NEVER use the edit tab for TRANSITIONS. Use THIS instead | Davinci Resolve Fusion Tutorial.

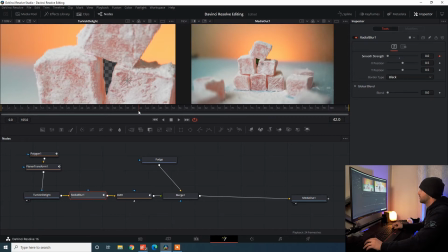I'm just gonna take that right down, go back to where we start, smooth strength 1, go forward about 3 frames, and then we can do that.
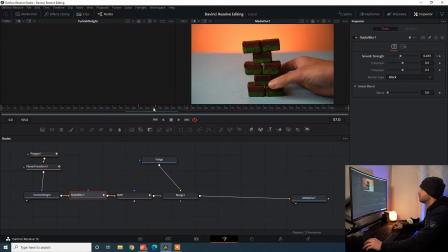So what that is going to do is as we go zoom, it's gonna sort of create that warp through it,
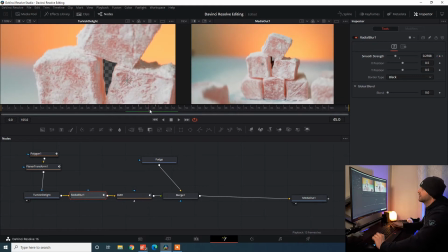and then you've got a little bit of a motion blur effect as you zoom through, because it is a static shot, it looks a little bit weird when it's just coming at you.
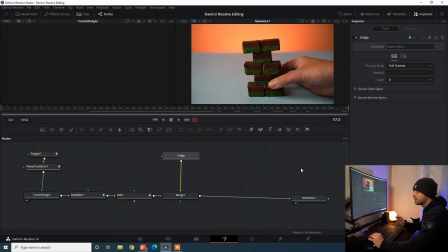The little things make a huge difference with the polish. Now the last little thing to clean this up, guys, is what we're gonna go into is the spline tool. So we're gonna click up the top here. Now this is probably the most important bit of Fusion and the bit that really makes it so much more powerful
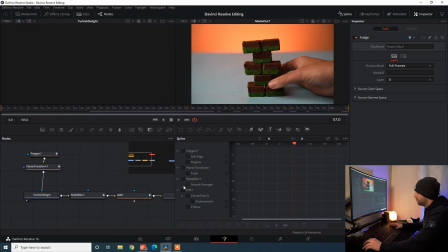over your edit tab. One, you can control how fast transitions can go. So one of the easiest things to do is just select all of them and just press Alt S, and all of a sudden you smoothed out all your transitions.
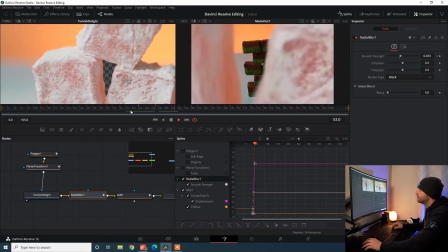So that means when the zoom's happening, it's that little bit smoother for you, bang. Looks much better already, but also means you can control it.
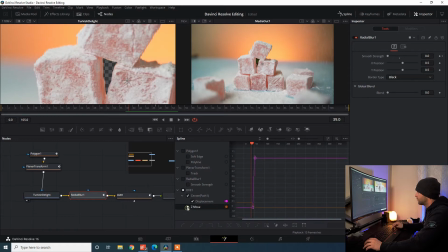So I know that I didn't really like the center displacement. So what we can do is turn off the Z move, because I don't need to screw with that at all, and go to center displacement. And I want to make it so that it's a little bit, it doesn't swing out as much as the start.
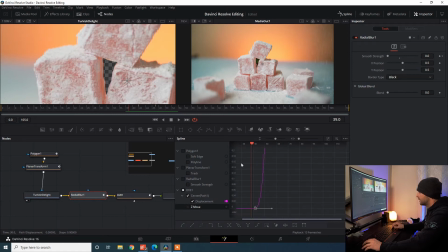I'm going to pull this little tab here all the way across, and you can see it's coming straight through.
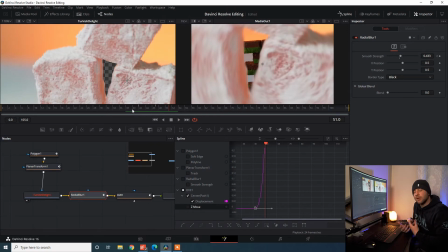So that was pretty much bang on for what we wanted. That center movement was accelerating a little bit quicker to make that sort of offset and give that swinging motion. Might be a look you want to go for, but for me, I really didn't want that. So now it looks a little bit smoother.
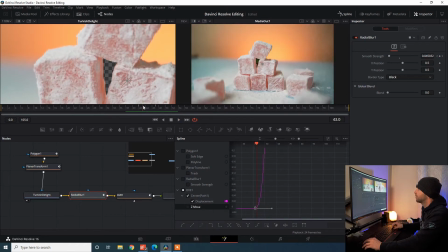It looks like we're flying through. You'll probably adjust it a little bit more.
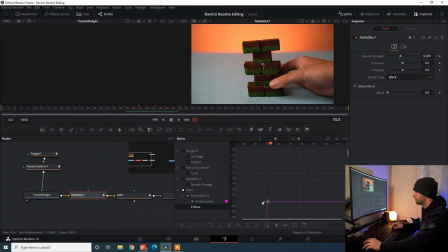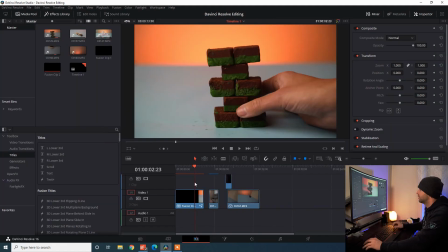Beautiful, and that transition's done. So if we go back to the edit tab, we can see that. Whoop, just let it render.
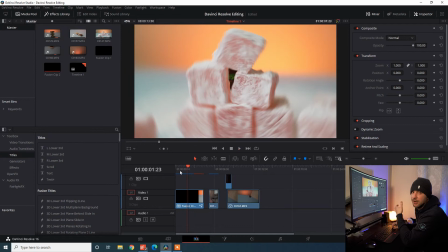So this isn't the original thing I did. Originally it took a lot longer. There's little things you can do to polish it off. I'll leave it at the end, the original transitions. Actually, fuck it, we'll chuck it in now.
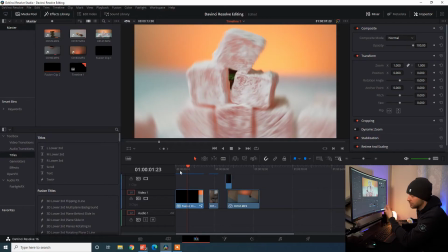And my edit took a lot longer, but it's not really practical for your tutorial, but same sort of effect here, just zooming through that.
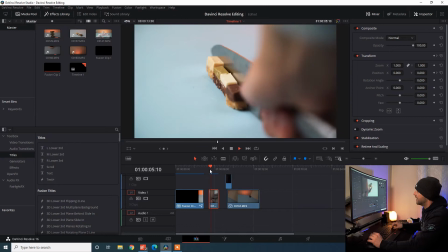So next, guys, we've got this clip of the knife and coming across here to the Turkish delights.
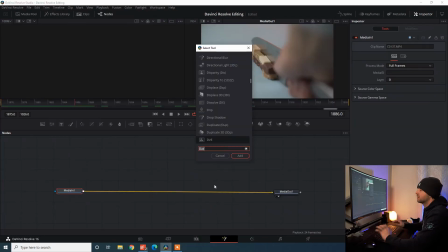Now, I just found this scene really boring, so I just wanted a little bit of flair. This one is really simple, guys, because you use the simple transform node. You could do this one on the edit tab, but again, it's just good to get into the habit and learn Fusion.
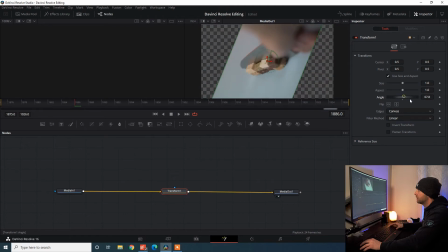It is very, very, very, very powerful. So all I'm gonna do, guys, is find where the start of this clip is swiping across. I just found this scene, it was cool, but I just found it quite boring. So we've cut these down the middle. I'm gonna swipe across, and what I wanna do is do a twist and punch in sort of effect.
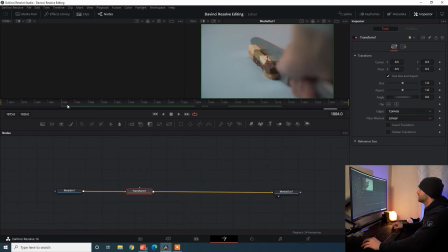So all I gotta do is find where I wanna start, bang, and I'm gonna keyframe in the size and the angle. So they're all done. Now we're gonna go all the way across, bang here, probably about here.
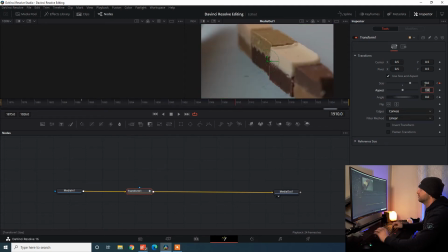We're gonna take the size to 2, so we're nice and punched in. Actually, that's too much, 2.
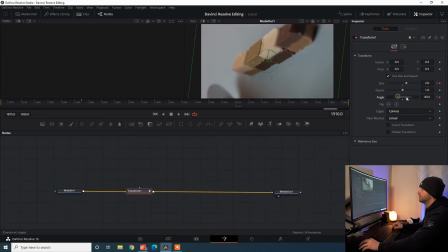And then the angle, we can change that to 360. So we wanna do a full loop. Now, this is why we always use Fusion.
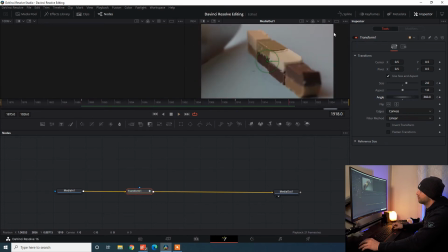So if this was in another tab, you would have had these black bits floating up around the outside. What we can do when we're playing around with this, for one, I'm gonna add in some of that motion blur again.
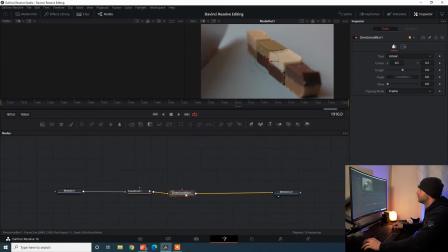Let's go directional blur for this one. Directional blur, and what we can do as he rotates, as we rotate around,
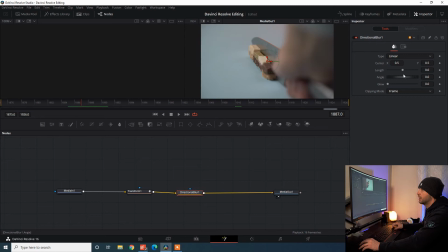I'm gonna jump in with a length and go up to, there you go, that's pretty good. So 1, 2, 3, 4, 5, I think it's good.
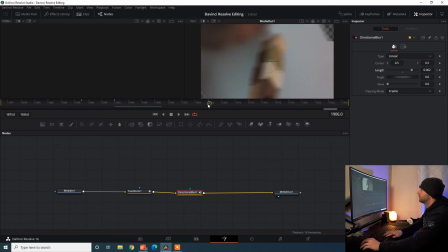1, 2, 3, 4, 5. Keyframe it in again at the end. Once we've stopped, gonna change that to 0.